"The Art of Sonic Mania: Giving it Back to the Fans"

Sonic Mania is a unique situation. It's not often that companies enlist fans and fan-favorite creators to create a product for other fans to enjoy.
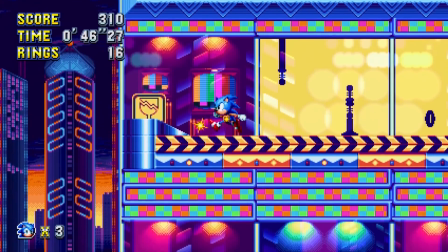I wanted to take a minute to talk about how Sega used some of the best artists from the community
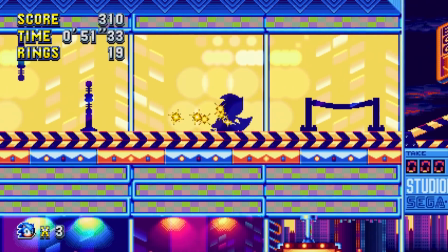and what those artists did to make the most beautiful Sonic game ever created. There are a few people you have to blame for the perfect retro/new aesthetic of Sonic Mania. The first being the art director and co-founder of Pagoda West, Tom Fry. Tom and other co-founder Jared Castle met while working on the Sonic 2 HD fan game. They then went on to form Pagoda West and worked on the official Sonic 2 HD remake for iOS and Android with Christian Whitehead.
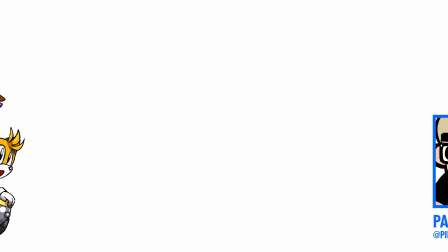The pixel artists and animators you have to thank for Sonic Mania are Paul Veer, Kieran Gates, and Lucas Carvalho. And they are all incredibly talented. Right off the bat, you might notice that Sonic Mania is just a tad bit brighter than the other 2D Sonic games from the era it's trying to emulate.
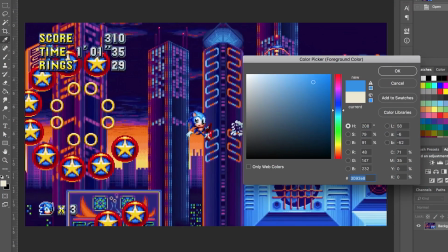There's literally more blue in the RGB spectrum for Sonic Sprite than there is in any other Sonic game. That means that your monitor is emitting the most blue that it possibly can. The same goes for all the other colors. They all have their saturation more or less maxed out.
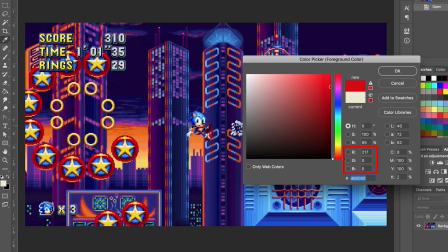This is most noticeable in the new levels.
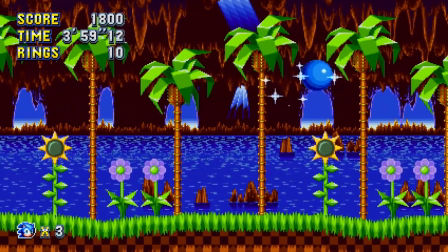The older levels have their classic color palettes intact, which makes Sonic's super blue tone stand out that much more.
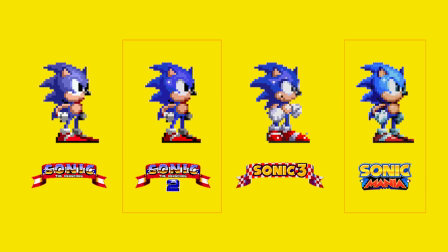Sonic's sprite is more on par with his sprite from Sonic 2 with some more tonal detail thrown in.
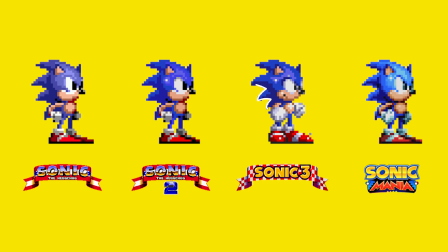I do miss the rounded shoes, the edgier spikes, and the mouth from 3, but I'll take the bright colors and harsher shadows.
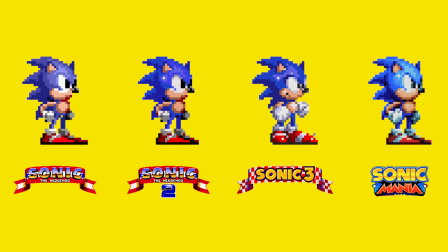The detail also seems to deepen his angrier eyes a little bit. His run is somewhere in between Sonic 2 and Sonic CD. It mixes the best of both. You'll notice the Naruto stance made it. Hey, like this one.
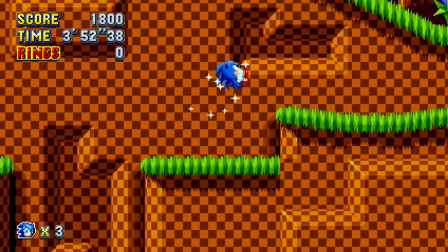The Sonic CD time travel animation also made it to Sonic Mania. It's pretty much identical with one side profile frame added.
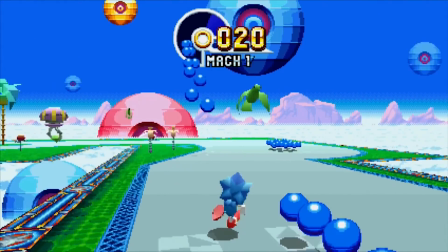In one of the bonus stages, Sonic takes on a polygonal look very similar to Sonic R for the Sega Saturn. This is an interesting choice because Sonic R is a terrible, terrible game, but it does look really good here with the updated color palette.
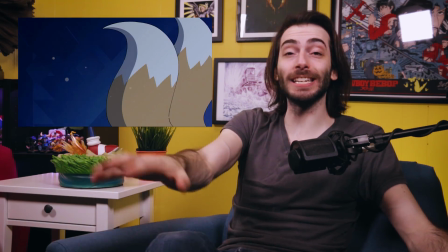The recently popular intro cinematic, which was a huge hit this past week, was created by Tyson Hesse, who is known for illustrating the Sonic Archie comics. The animation was polished and finished by Studio Yada and its various super talented members. They're known for animating a lot of dope things all across the internet.
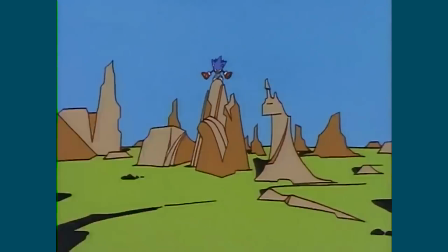The style of this animation is very reminiscent of the intro cinematic for Sonic CD, just with a lot more color and modern polish.
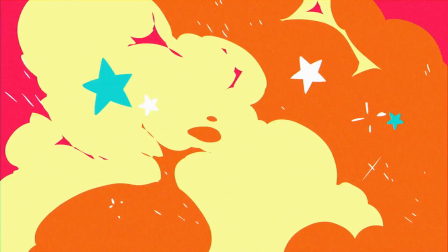This is the best version of Sonic. It's somewhere in between classic and modern. He's not the chubby little thing we see from the art of the first 2 Sonic games, and he's not the tall, lanky thing we have today.
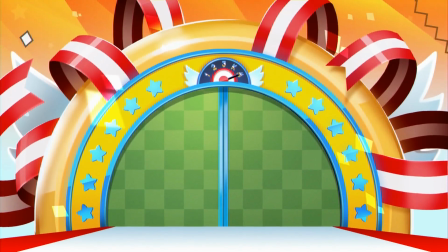I'm intentionally ignoring Sonic Boom. His spikes seemingly come out of every direction.
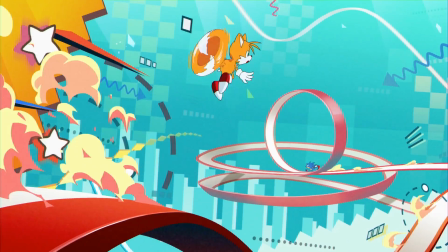This gives the animators a ton of leeway with his model. His face is also incredibly expressive.
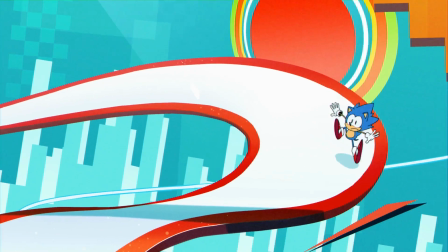In between animations utilize a ton of squatch and stretch, and sometimes even negate whole body parts to convey speed.
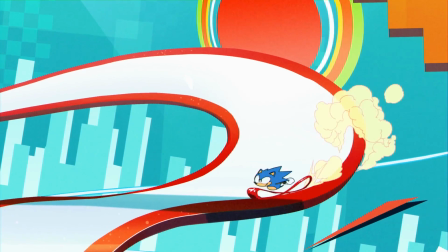Not to mention the intricate stars and smoke flying around and the background patterns that scream 90s nostalgia.
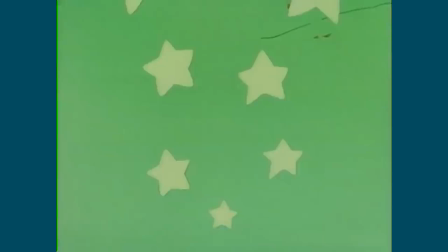The stars are also part of the Sonic CD intro. So are the ball hands.
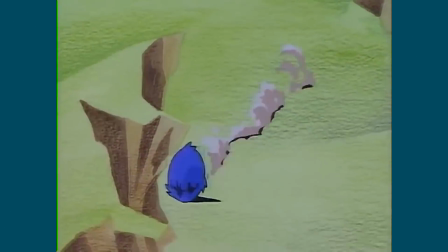I'd say that the Mania intro is way more elastic and alive.
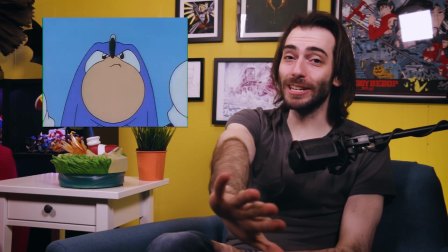That's not to say that the Sonic CD intro isn't great, because it is. What amazes me most about the Mania intro is that it's able to fit inside of the game and still only take up 186 megabytes. I'd be surprised if this cinematic didn't take up most of that space.